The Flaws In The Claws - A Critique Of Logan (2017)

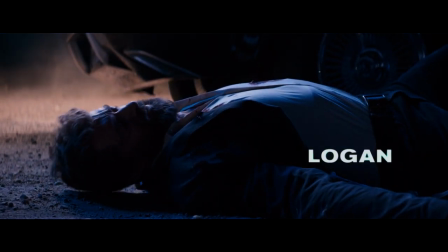(0:54)
Greetings travelers, it's me Nickelhyper. Welcome to my critique of Logan, the film that wrapped up Wolverine's story.
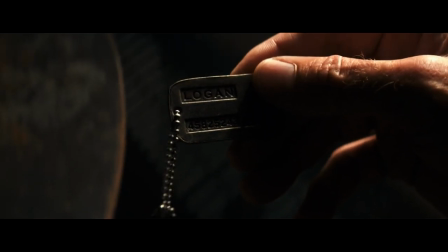(1:02)
Worry not, a lot of this video will focus on the good parts, which are many.
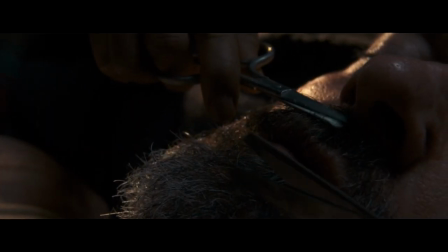(1:07)
The criticisms I've left for the second half of this review.
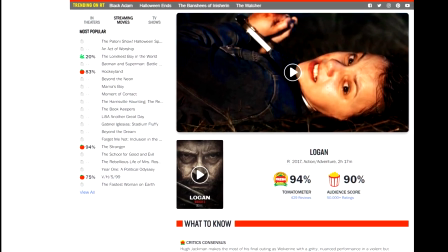(1:11)
I know Logan is one of the most beloved comic book films of the 21st century and I can completely understand why that is.
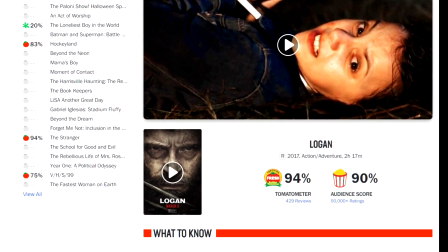(1:18)
It's because Logan was released in the 21st century.
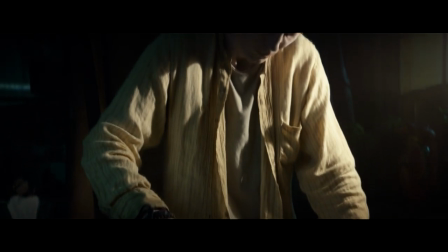(1:23)
I like Logan a lot, so let me start by giving examples of what this film did well, before I get to the complaining.
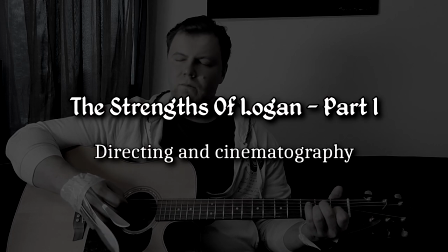(1:31)
The Strengths of Logan, Part 1, Directing and Cinematography
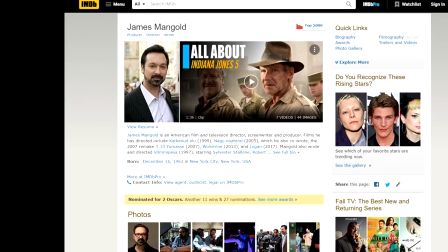(1:39)
James Mangold, the director, clearly cares about his craft. Logan's a well-directed film with splendid visuals.
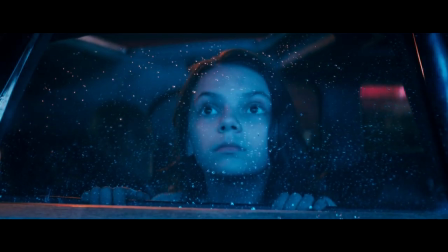(1:46)
Just look at the sky in any of these scenes.
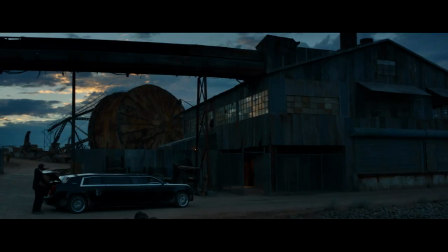(1:49)
It doesn't look like CGI to me, which means Mangold and his team had to wait for the sky to look like that to get these shots.
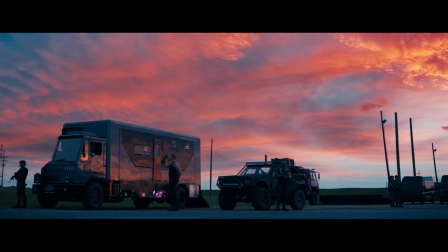(1:57)
Their patience and passion paid off in my eyes. Some of these shots last fewer than 10 seconds, and I doubt most moviegoers even care about what the sky is like.
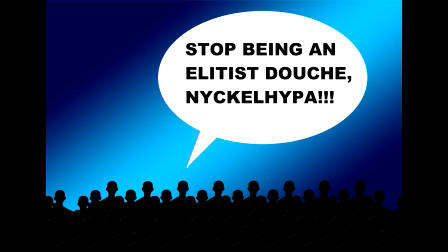(2:07)
Then again, maybe I am underestimating audiences.
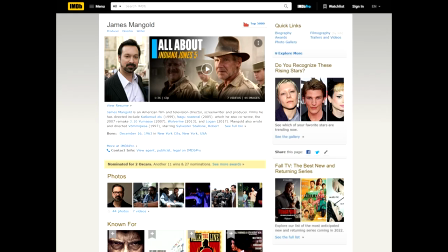(2:11)
Which is why it's good that James Mangold and the cinematographer John Matheson did not underestimate them.
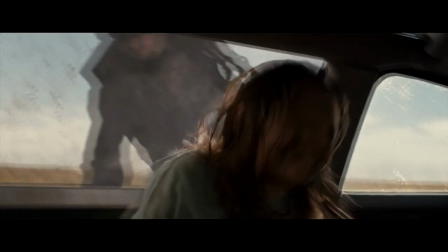(2:17)
Mangold did a great job directing the action and the somber moments, and Matheson's lighting in Logan is simply superb.
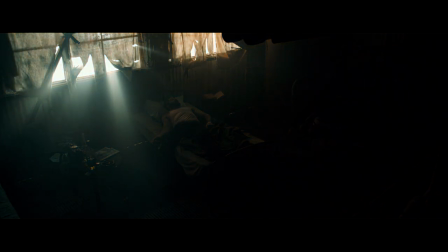(2:25)
The only way to truly appreciate and absorb how fantastic Matheson's use of both natural and artificial light was, is to watch the entire film.
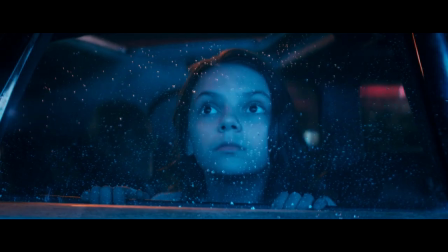(2:34)
No amount of images or clips will do it justice. The Strengths of Logan Part 2.
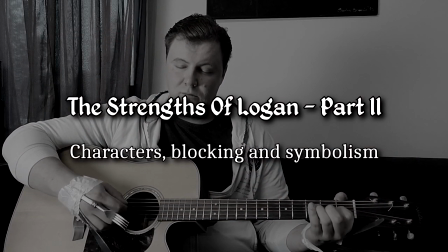(2:40)
Characters, blocking and symbolism.
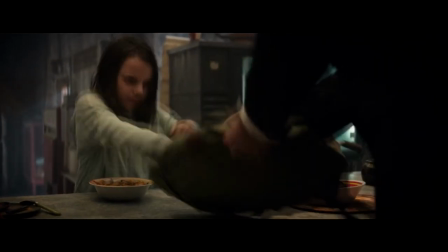(2:45)
I didn't particularly care for Laura when watching Logan, which is a problem I'll address in depth in the second part of this review.
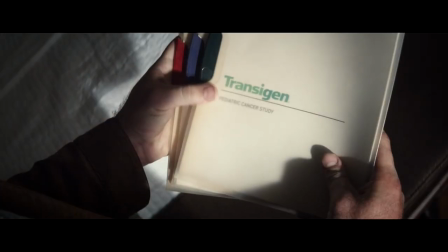(2:53)
Every other major character though was near perfectly written.
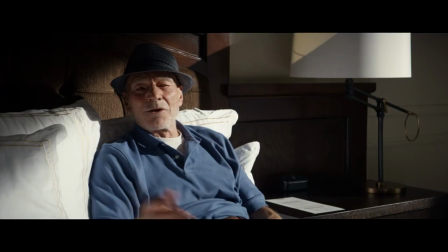(2:57)
That the performances by Hugh Jackman and Sir Patrick Stewart are world class, I think goes without saying.
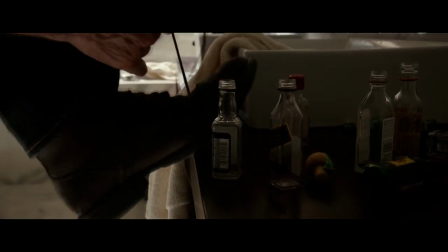(3:03)
Here are a few of my favourite wonderful little details I noticed in the film.
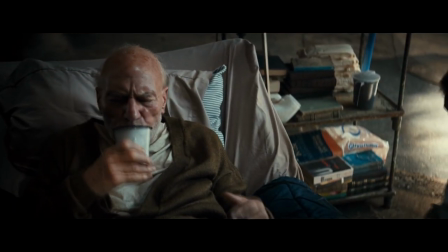(3:08)
Professor Xavier is old as Mesozoic dirt and feeble as backwards ill beef,
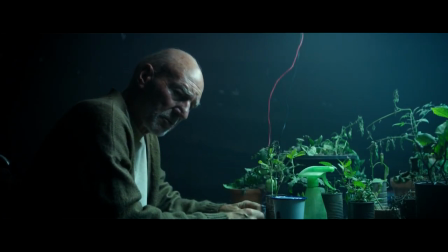(3:14)
but he's using his remaining strength and knowledge to take care of plants in his desert dome.
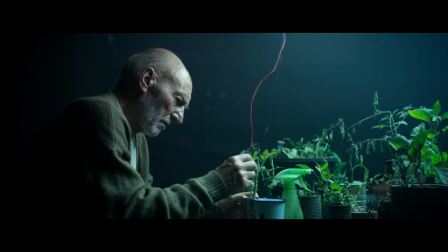(3:20)
Whether he meant the plants to be used for food or seasoning or whatever doesn't matter.
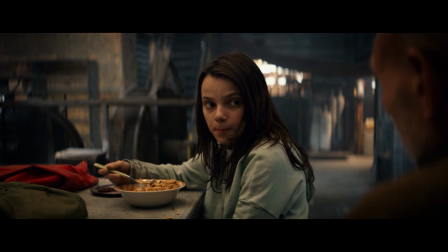(3:25)
To me, this showed that even in a weakened state, Xavier's desire to protect the vulnerable, to be a caregiver, was still there.
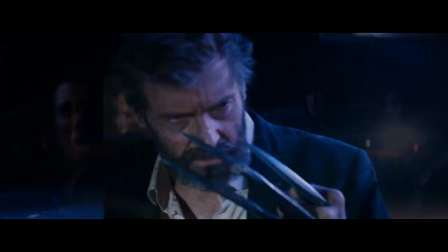(3:33)
It was good characterization. station. Another detail that I loved was that nobody called Logan Wolverine in the super violent opening scene.
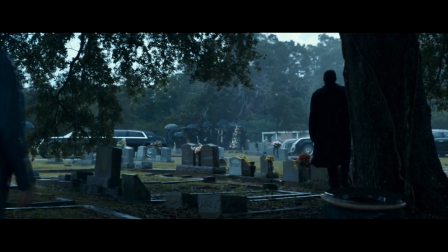(3:41)
The first time anyone calls Logan Wolverine happens at a graveyard. Laura's caretaker uses the name and Logan tells her she's a crazy lady.
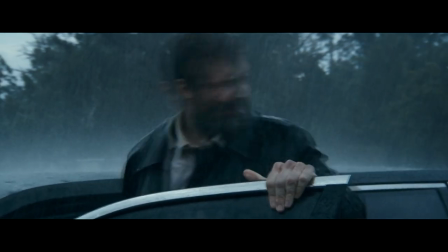(3:51)
This symbolizes that Logan believes his heroic side is gone forever, even dead.
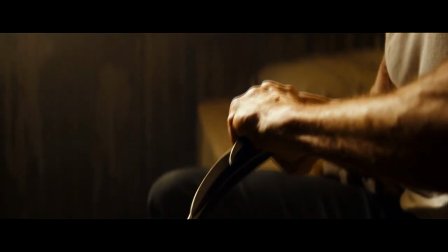(3:56)
Logan's claws, once a symbol of his power and awesomeness, are also turned into a symbol of his waning health.
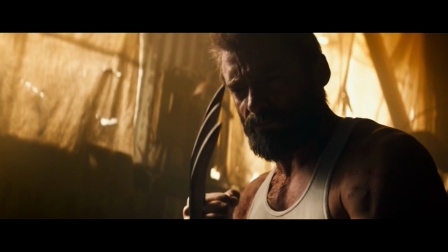(4:02)
It's show don't tell done very well.
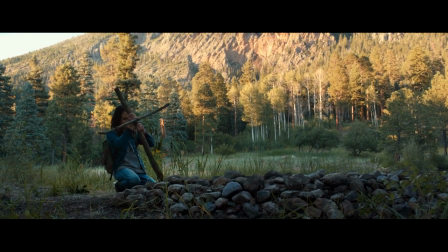(4:06)
I'm not sure who came up with the idea of having Laura turn the cross at Logan's grave into an axe, but they were a genius.
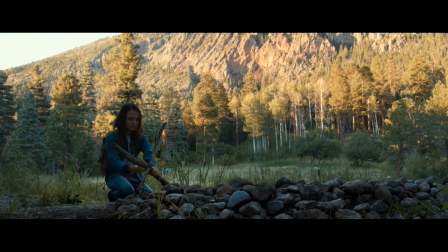(4:14)
Maybe this was from a comic book, maybe it was an original idea specifically for this film.
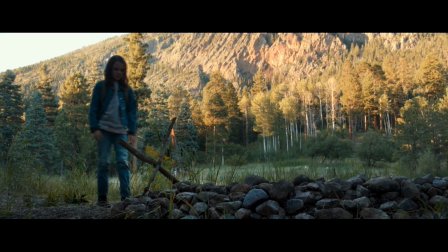(4:19)
I'm not sure, but it was brilliant.
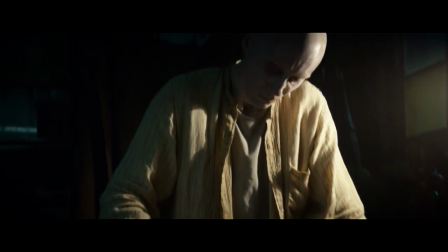(4:22)
Blocking, an often overlooked part of filmmaking in the superhero and comic book genre, is fantastic in Logan.
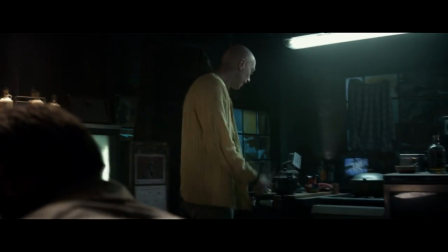(4:29)
My favorite example of this is when Logan's being berated by Caliban.
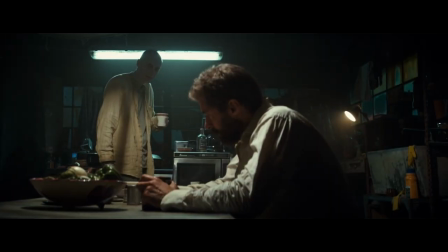(4:33)
The two characters don't see eye to eye at all and the placement of the actors or characters in this scene emphasizes that.
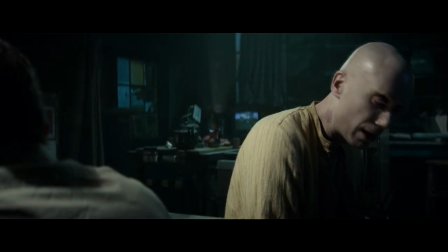(4:41)
They're sitting in an almost back-to-back position during their rather heated discussion.
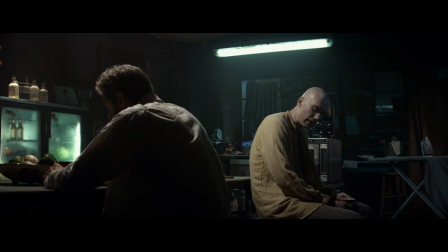(4:46)
People almost certainly don't sit like this when in a verbal confrontation in real life, but in a scene in a film, it works wonderfully.